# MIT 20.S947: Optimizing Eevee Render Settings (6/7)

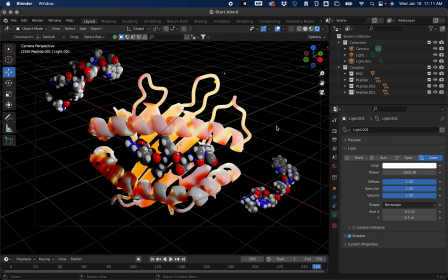[0:16]
Now that we have that, there's some, so we're working with the Eevee rendering engine. So there's different engines and cycles, different ways of rendering your scene. So the simplest, the fastest, and probably the best way for a lot of situations is Eevee.
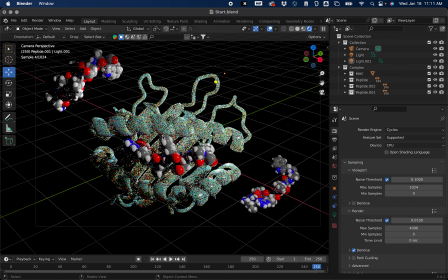[0:33]
There's also cycles, which is a lot more expensive. And this is simulating every single ray of light and like tracking where they bounce.
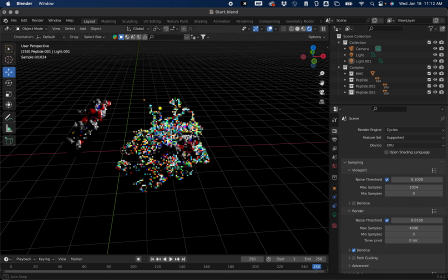[0:42]
So it gets, it's very realistic, but the problem is it's you need a powerful GPU or you need to use Blender enough so that your mind can interpret this, which is kind of disorienting.
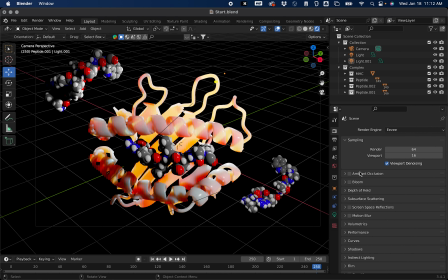[0:55]
So we're just gonna stick with the Eevee engine. So there's some settings in Eevee that you can just check to instantly improve your scene. The first one is ambient occlusion. This will add more realistic shadows to your scene.
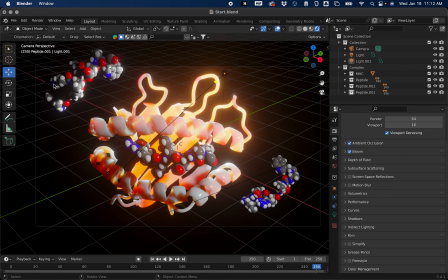[1:10]
Bloom, this will really make the scene pop, just adding some glowing effects. And now that I've added that, I think maybe the...
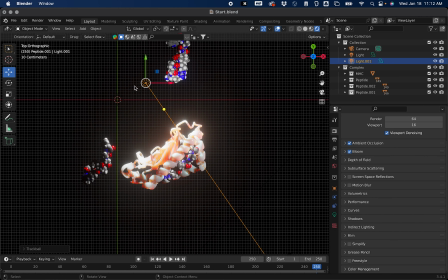[1:24]
the light is slightly too strong, so I'm just going to take it and move it back just a tad.
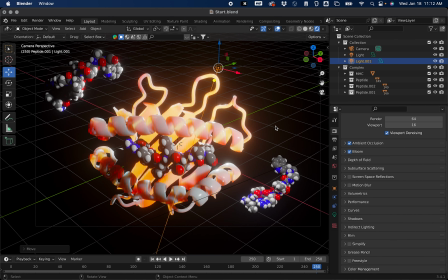[1:34]
Okay. Also, you can check subsurface scattering right here. If you open that up, samples, this will how many times it's going to evaluate how the light passes through your object.
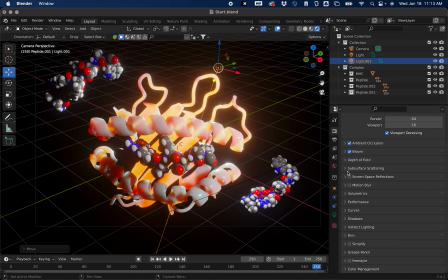[1:50]
I'm going to increase this to 12 just to get a few more samples in there. I'm going to check screen space reflections under volumetrics. I'm going to check volumetric shadows just to get more realistic shadows. And then under shadows, I will add a high bit depth.
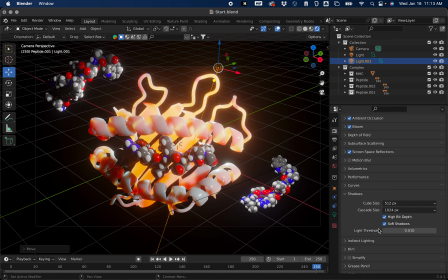[2:09]
So just a little bit more detail. Under color management, this is the last one, you can change your look. So let's say you want more contrast, but you don't want to have to fidget with adding more lights.
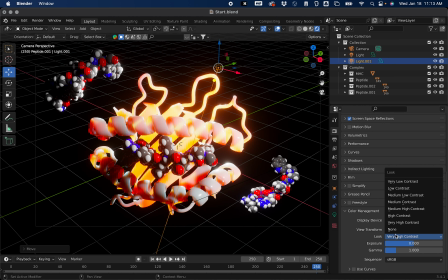[2:24]
You can just select the level of contrast that you want this to be evaluated at. So I'm going to choose medium high contrast. And I think that's already looking much better. Okay, so
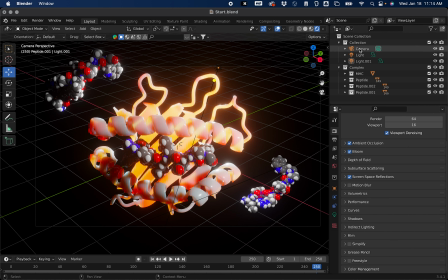[2:41]
the other setting that we can change here is if you click on your camera up here in the outliner section, you'll see that a new tab appears, which is a picture of a camera. If you click on this tab, you'll get different properties for your camera.
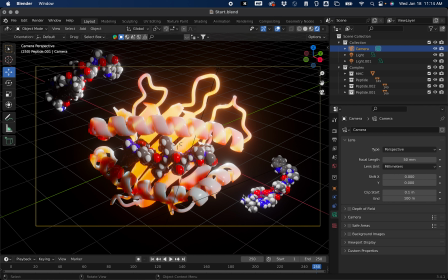[2:56]
So one thing I don't like about this scene is that we have all of these objects. One's really far away, one's really close up, but they kind of all just look like they're all just there in front of you. So I want to get a blur effect to make it so we can see depth in our scene. So I'm just going to check this depth of field box right here.
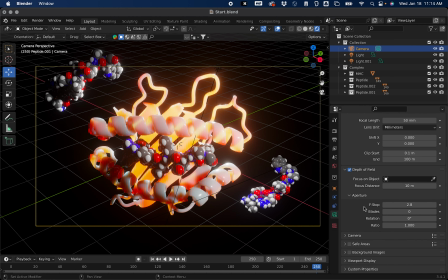[3:18]
If you open that up, you will see that we have some options to adjust this. So you have focus on object. This will allow you to choose which object in your scene you want to be the focus of your camera. So you can click this eyedropper and then just eyedrop the object.
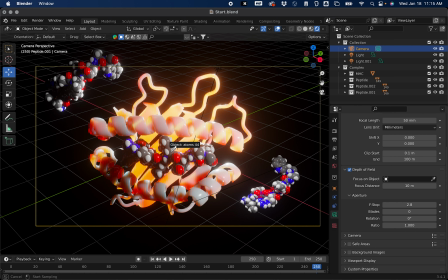[3:37]
So I'm just going to choose this carbon that's right here in the foreground. You'll see nothing's changed. That's because under the aperture tab, our f-stop is really high just by default. So you can make this much, much smaller. So for example, if I just decrease it to 0.4, you'll start to see some blur.
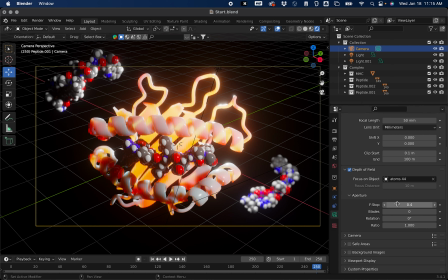[3:56]
So you can now tell that this really is further away. But I really want to increase this blur just for a specific effect, making it look like the scene is underwater and that we're really, really zoomed in.
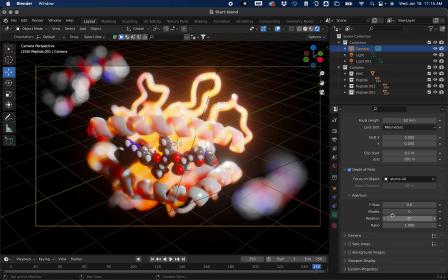[4:11]
So I'm gonna change it to 0.04. And you can see now we have this really intense glow.